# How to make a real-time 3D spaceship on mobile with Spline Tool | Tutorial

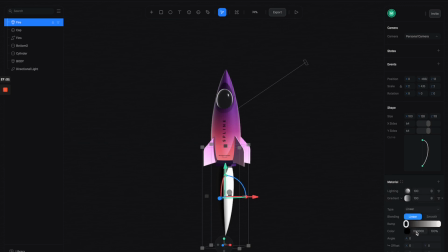So let's go to the color channels and switch it to gradients, and let's adjust the gradient into something like this.
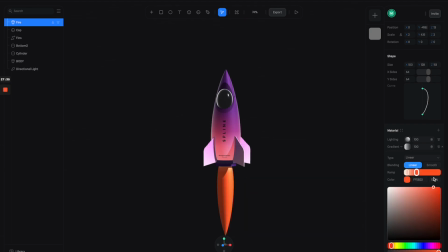So let's select another node at the end of the trail and give it whatever colors the background is to make it blend into the background.
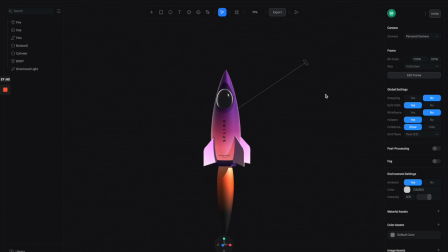But before that, I wanted to switch the color of the background to something different.
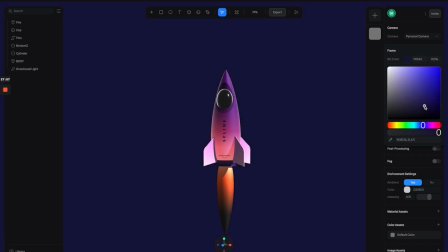So let's click on the background and then just adjust the color here. So let's give it a little bit purple color like this.
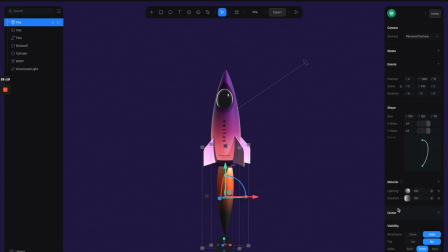And with this background color, let's copy the color code here and just paste it to this material. And then let's reduce the intensity of the lighting layer to 20.
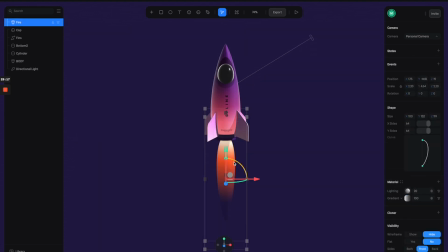So we have something like this. And now I'm going to show you some trick to make the blurry effect to make it look more realistic. So let's duplicate this fire trail here and rename it to blurry effect.
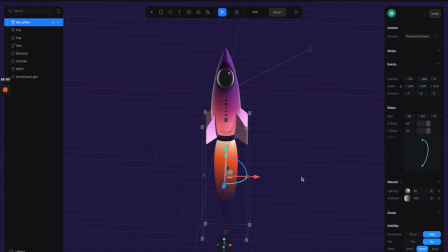And then let's scale it bigger like this. And then let's go to the material panels and then turn off the lighting. And then for the gradients, just switch it to glass. And now you can see that it's creating a blurry effect with this glass layers.
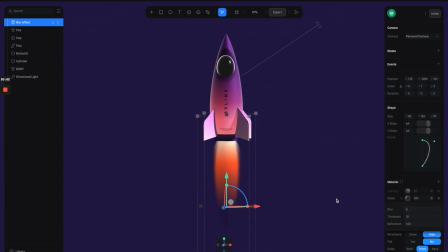And then all we need to do is to adjust the overall shape to make it fit better.
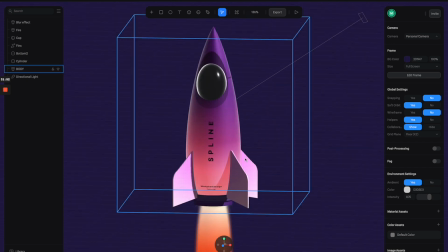Alright, so this is looking good.
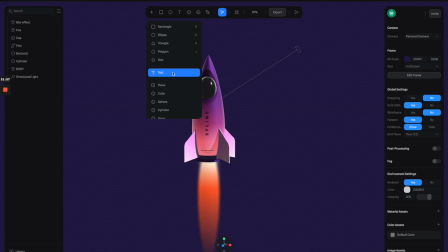So we can also add some point light here to create some lighting effect to make it feel more like in some kind of energy is going on at the bottom of the ship.
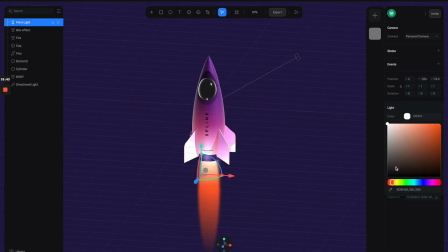So let's adjust the color to something a little bit yellow like this. And we can also increase the distance, and we don't need the shadow for this, so let's turn off the shadows.
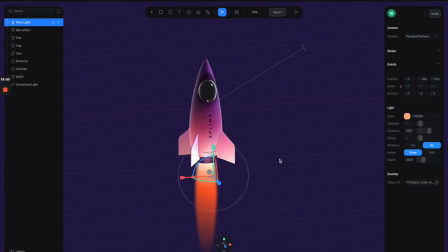So we have something like this.
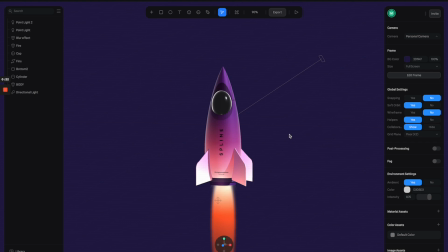Alright, so we have this really cool looking spaceship here. So now let's just make it more interesting by adding some interaction to it. So first thing I wanted to do is to kind of make some animation for this trail.
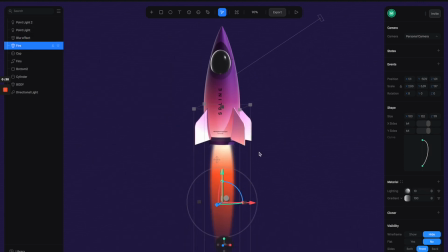So let's select the trail layers. And from the right panels on the state section, let's create a state. So it's gonna give you a base state, which is the original state, and the second state here.
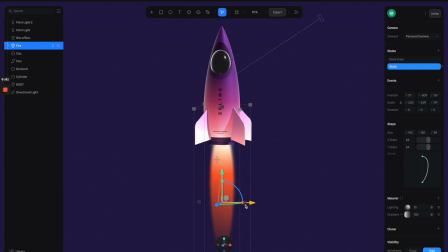So we can apply different properties like position, scale, rotation to each of the state. So I'm going to give the second state something like this, and you can toggle between these two states to see how different it looks like.
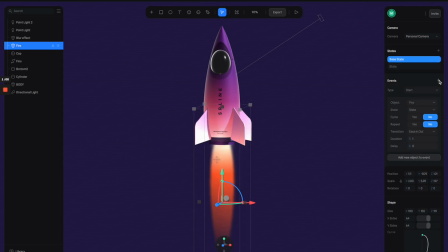Okay, so after you're done with the two state, let's go to event and add another event here. So with this one, I'm going to go with start. So the animation will start as you open this 3D experience.
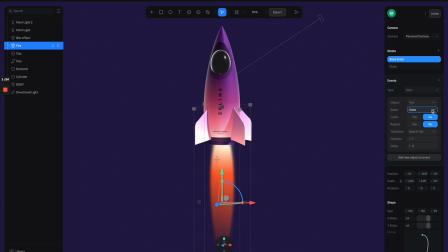And so we have the fire object and select the state. And you can click on this play button to preview it. So you can see that the animation is just playing once. So let's just go back to the properties and make some adjustment.
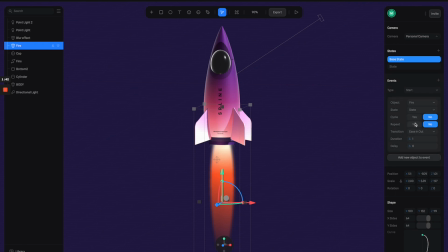So all you have to do is to turn on the cycle and the repeat toggle. Let's give it a try. So now you can see that the animation is being repeated, so we can have this kind of very cool looping animation of the trail.
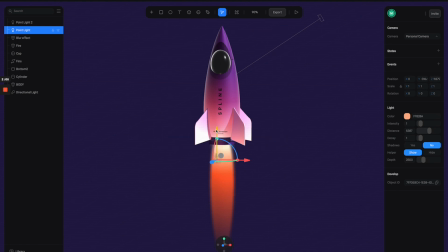Okay, so the next thing I wanted to do is to make the animation of a ship spinning indefinitely.
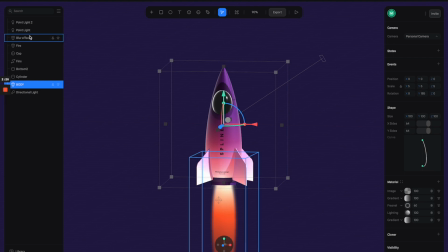So let's just select everything and group it into one single group. And this with whole group selected, let's give it this two state.